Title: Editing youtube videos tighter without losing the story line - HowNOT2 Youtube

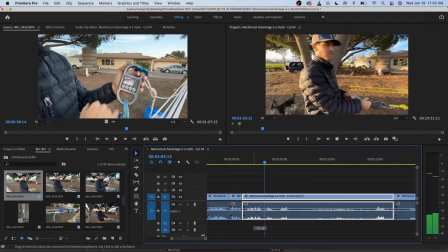33:05 Actually, Now we've got our 5 to 1 with pulleys and a dynamic rope.
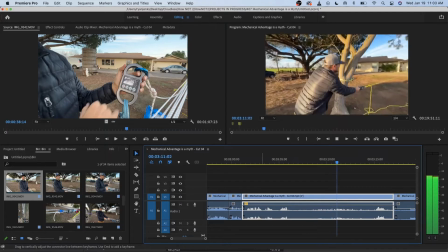33:14 I feel like I'm gonna spring forward.
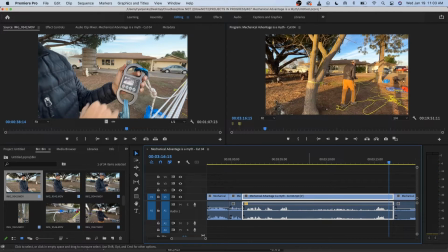33:21 so that's interesting. It really shows the dynamic.
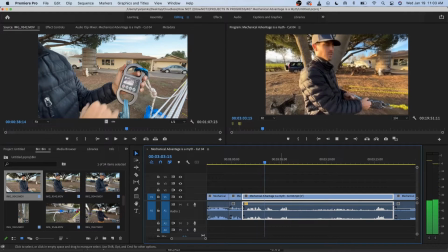33:26 Now we've got our 5 to 1 with pulleys and a dynamic rope.
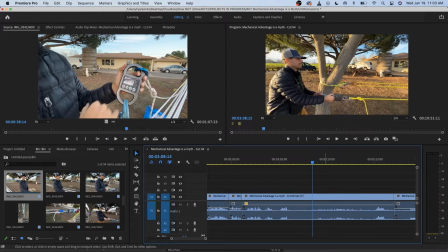33:34 So, how do you do that? I want to show all of that. I'll show you a magic trick.
5 to 1 with pulleys.
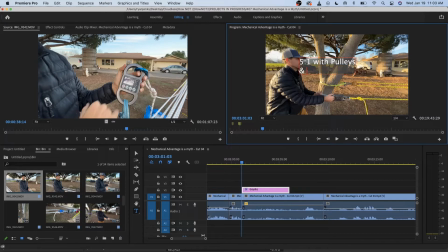And a dynamic, or I'm telling a story here. All right, so watch how that looks.
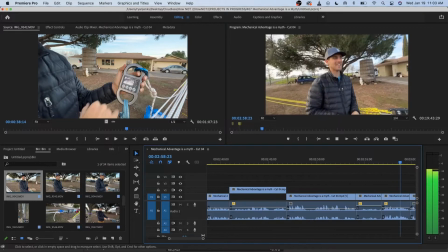34:06 So let's start from here.
And a 3 to 1. Let's add pulleys.
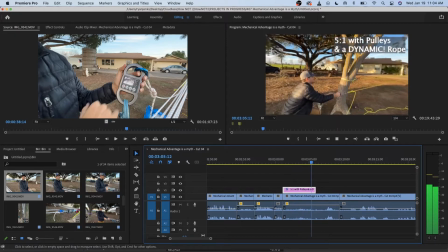34:13 5 to 1 with pulleys. Spring forward. Spring forward, you see the dynamic rope.
So you really understand.
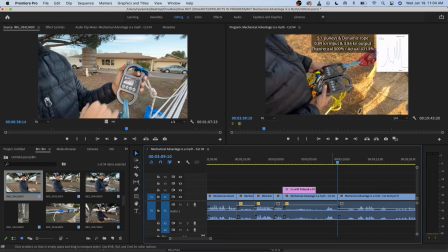34:25 And you can even cut that because you know I got sprung forward, and you can take that all the way over.
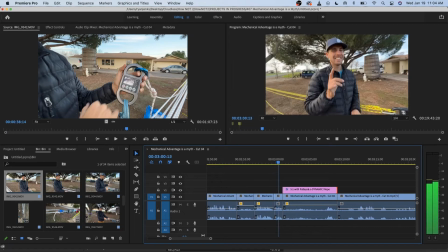34:30 People know it's a dynamic.
Wow.
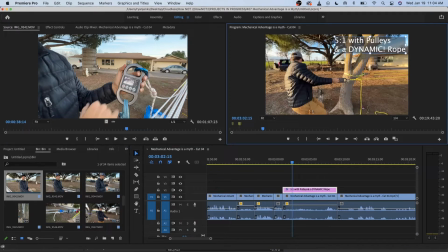34:33 Except usually I like to change the text to that.
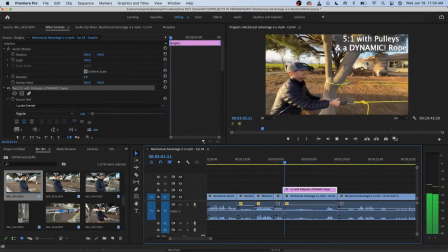34:41 Somewhere in that realm.
Pulleys. I feel like I'm gonna spring forward.
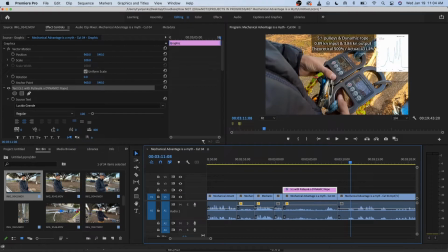34:49 5 to 1, pulleys, 0.89, 3.84, theoretical, 4.31. Yep. Oh, 4.31. Cool. Getting better, but that's not 5 times 0.89.
1, 2, 3. And I like the fact that it's, let's see here,
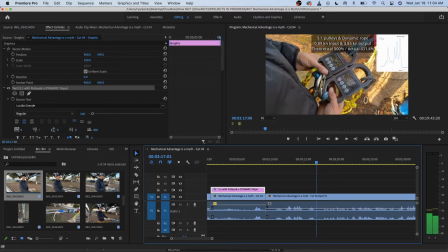35:08 3, 9. Yeah, it's that perfect 7-second range for people to read and see and collect this information. This is not where we want to cut fast.
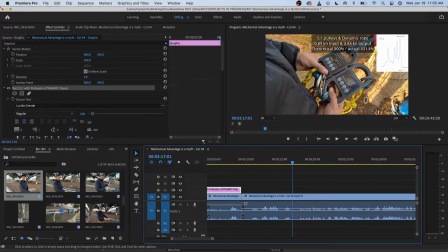35:23 People want to be able to not feel like they need to pause every 15 seconds to see this test. That's good. All
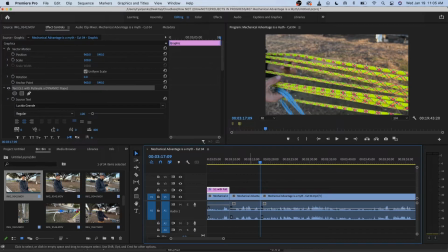35:37 right. Is it quiet?
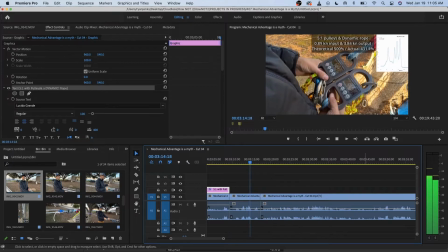35:42 Getting better, but that's not 5 times 189.
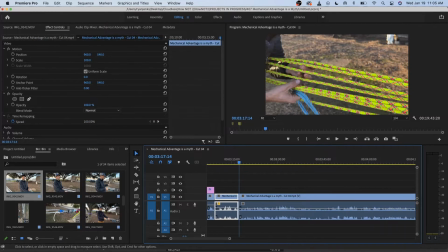35:47 It's not going to hurt to go up a little. All right. 1, 2, 3, 4, 5, 6, 7. 1, 2, 3, 4, 5, 6, 7, 8, 9 to 1 with nothing but carabiners.
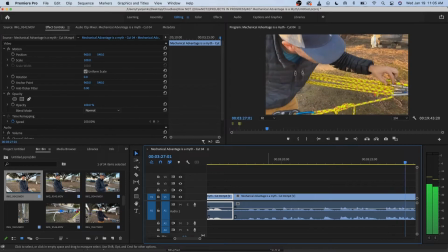36:03 I don't even know if it's going to work because it's all pinched together,
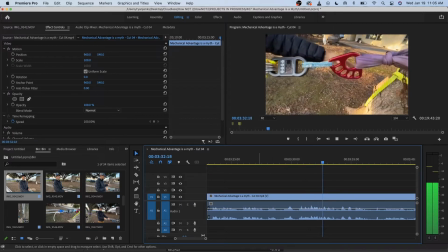36:07 which is more of a demonstration on why there are rigging plates than a demonstration of friction.
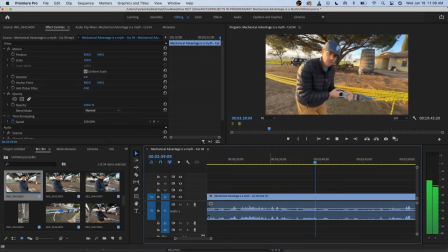36:15 But let's just see what we get, and then we'll put on the police part.
So all of that right there.
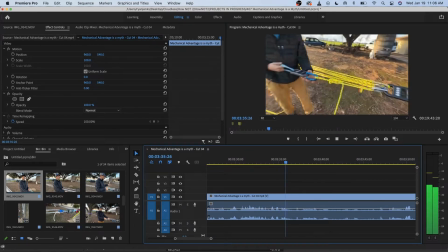36:21 I mean, this is interesting.
You need to know what I'm doing, right?
Demonstration of friction.
That is the end of the thought, right?
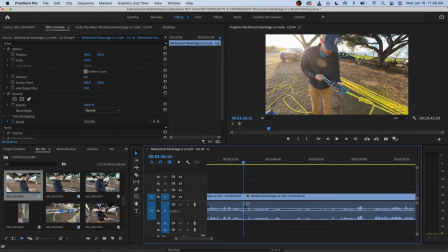36:29 What I just said here is because I don't know what to say next.
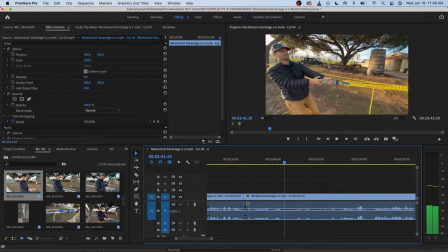36:34 Let's just see what we get. Well, obviously we just want to see what we get, right? So we want to get away from that.
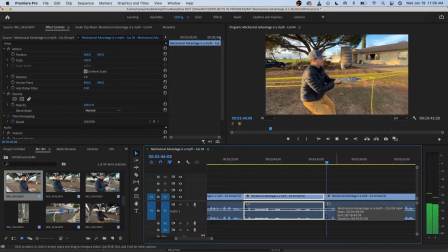36:41 And we want to see, like, the struggle.
I'm not even getting anything. Damn it. Boom.
That's all you need to see to know that that sucked.
Plates. Then, demonstration of friction. I'm not even getting anything. Damn it.
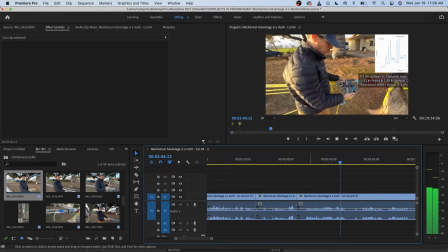36:58 Yeah, that's no different than the 5 to 1 result. That's because I was only getting 5 to 1 working with me. The other rest were just
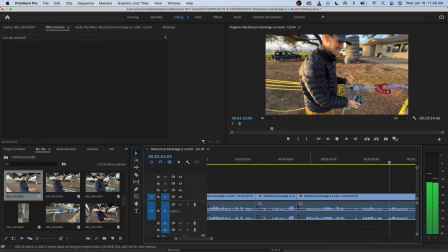37:03 loose. Let's just add all the...
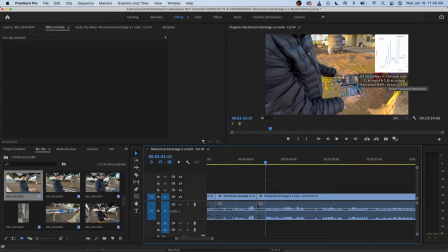37:08 I would say put this in, well, no, my face is there.
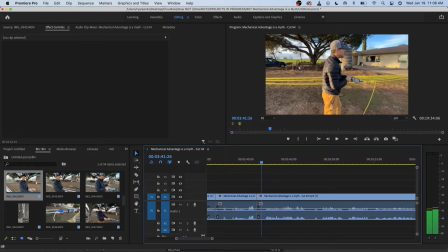37:12 You're right.